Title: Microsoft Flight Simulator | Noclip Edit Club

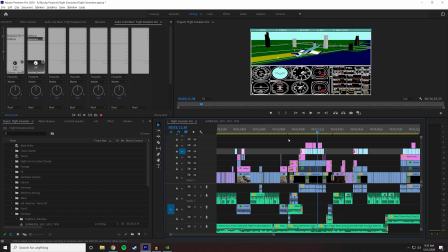1958s
Maybe he says something and I want to pull up what my reaction was. So I like to just keep it there just in case I need to, you know, grab it back.
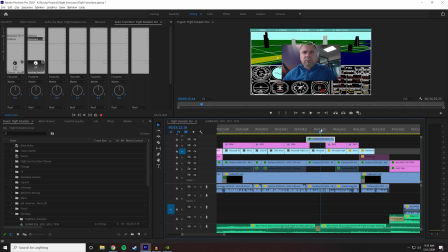1965s
Or in this case, Sebastian looking at Jorg talking. So that's the intro.
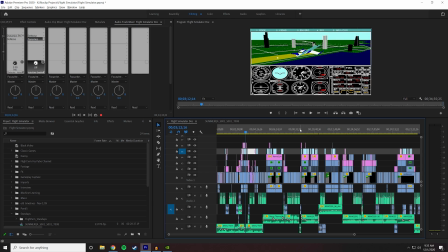1973s
Let's do one of the sections now because it'll be a bit weird to do the outro right away.
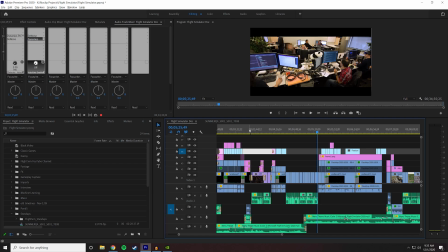1980s
So the video is split into, like I said, some pretty obvious sections.
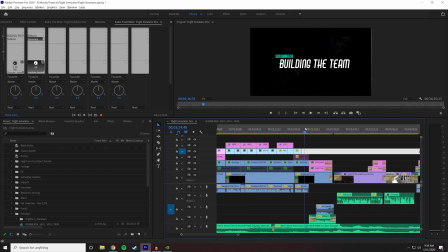1986s
Here's the first one, building the team. They all have the same thing where someone's talking and then we'll really takes us forward. I used a lot of music cues on this one, so I queued this up so once we had that cut, it would go forward.
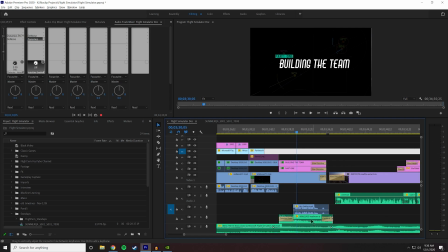2001s
Which felt good. You see the Heathrow sounds and the ATC chatter again.
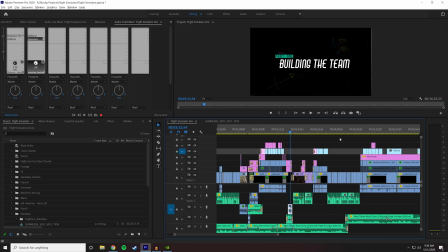2010s
So it was the constant motif. So for each of those sections, it was the same thing.
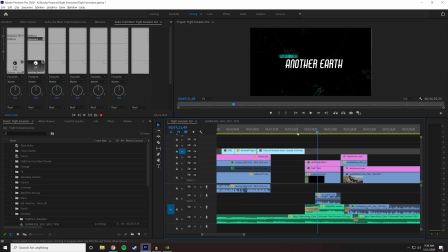2015s
Watch this.
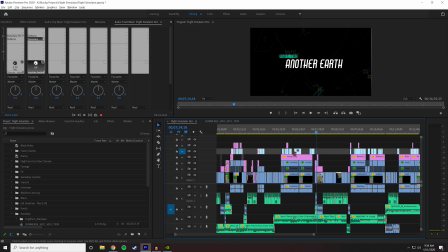2023s
And that's just to let the viewer know, like it's fine. We're at this.
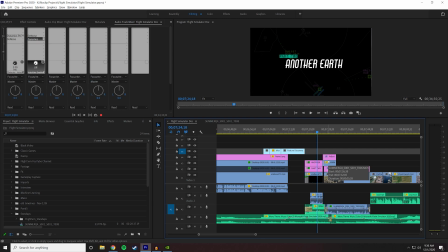2028s
It's called breadcrumbing. It's the idea that they know where they're going and they know where it's like the opposite of putting their breadcrumbs for Hansel and Gretel. It's that they know where they're going to go. Is that like they're getting familiar with the piece. These are consistent. These sections are consistent.
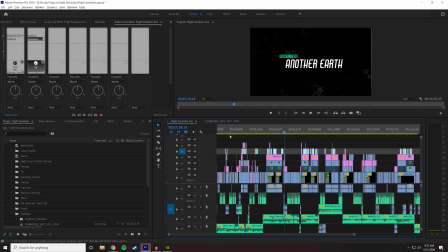2043s
They're consistently, by the time they get to part 2, they've already had, this is like they've had the intro sting, they've had part 1, then they've had part 2. Part 2 is a little bit longer than some of the other ones, so that's why it was nice to have this here, and we can get them to come along on a bit of a journey with us until we get to part 3,
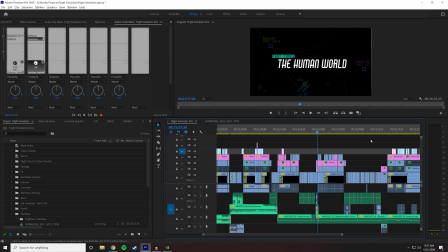2059s
which is over here, which is about 7 minutes later. The human world. Same sort of transition.
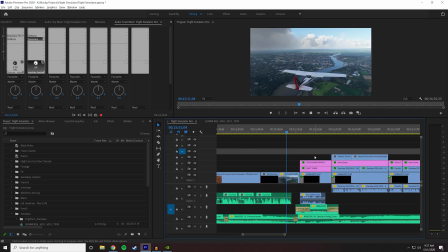2064s
Watch again.
It's all a solution.
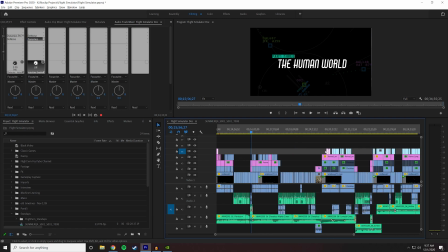2071s
So it's just bringing them along piece by piece by piece by piece by piece. Where is 4 then? 4 is the airplanes. Or weather is. Okay, so let's take a look at this one, because it's not the longest.
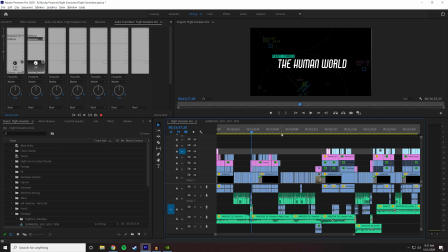2084s
The human worlds. We've established that the world is being made by all these procedural things, and then we're moving on to the next one. Each of these sections follows the exact same sort of pattern.
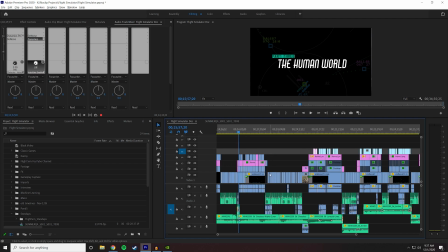2093s
You can almost see it here in the script, where they talk.
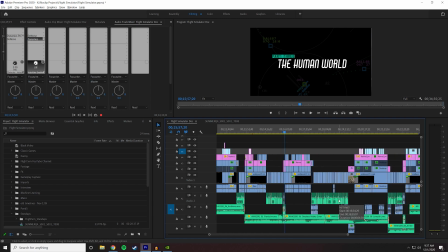2098s
I do some voiceover to reestablish stuff. Sometimes I'll do voiceover to intro the idea, perhaps. But they're talking, and I'm sort of like backing up what they're saying or filling in the gaps.
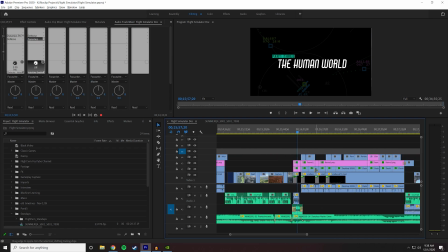2107s
So for this part, I think this might have been the first section where we actually come directly into an interview after the intro.
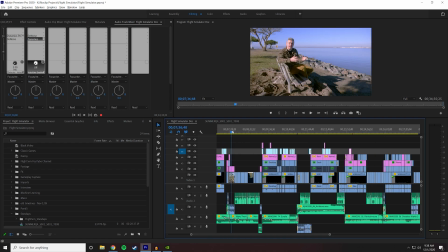2114s
So this is sort of...
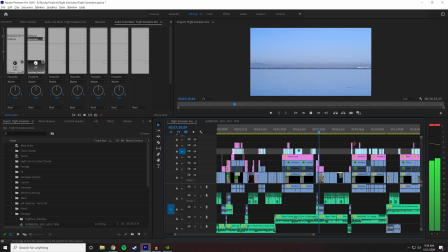2120s Okay, let's back it up a little bit because a lot of complicated stuff was just talked about. The HoloLens project...
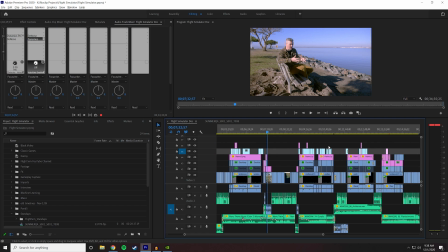2125s
So just the theme in this edit a lot is me going back and re-explaining things.
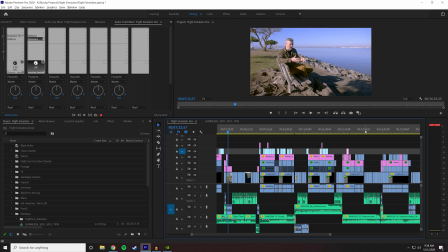2129s
Just, again, because there's a lot of detail here, and sometimes it takes a second go to sort of... to learn something.
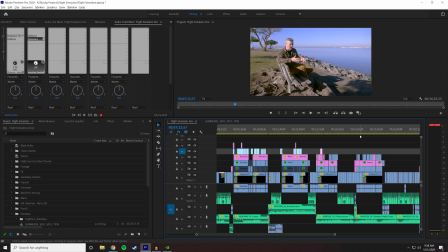2137s
So most of the time I'm coming in after the intro. I think this is the first time that I come from the intro directly into an interview.
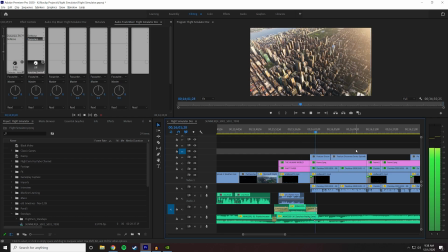2150s We have some buildings where like in Seattle.
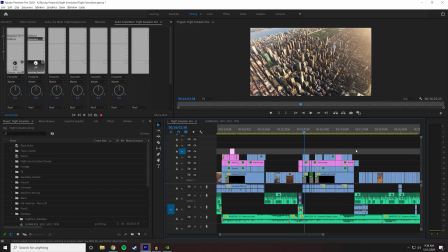2153s
Yeah, because I think I've sort of established that this is, people are now familiar and comfortable, so I don't have to
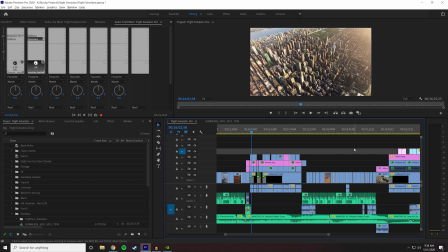2160s
babysit the viewer as much as perhaps I was at the start. Here we have Sebastian's rough audio that is also French, but thankfully people were able to understand it, which is good.
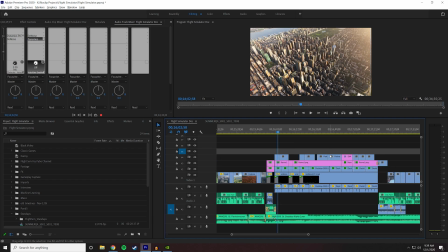2171s
Not his fault, it's not my fault.
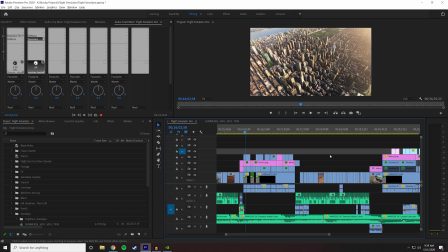2173s
It's just a sort of general issue with the current, production problems we have with coronavirus. But let's just have a little watch of this and kind of see where it's. I might speed up some of this, so if it sounds fast, it's because I'm speeding it up just to get through it.
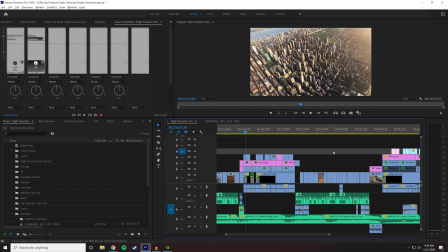2189s
Because I actually use speed ramps a lot when I'm editing as well, because I'm sort of looking at it from a little bit more of a bird's eye perspective, kind of like this shot.
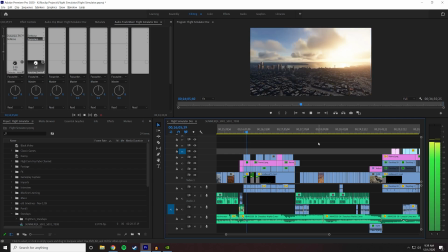2198s 3D scan, so there's already buildings. So there's obviously it's not just done, right?
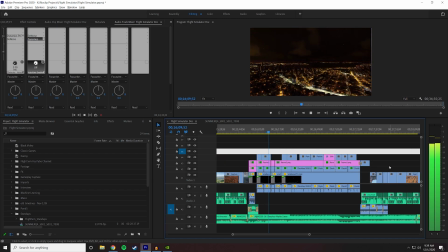2203s We need also, is there texture, is this glass? So there's all sorts of stuff.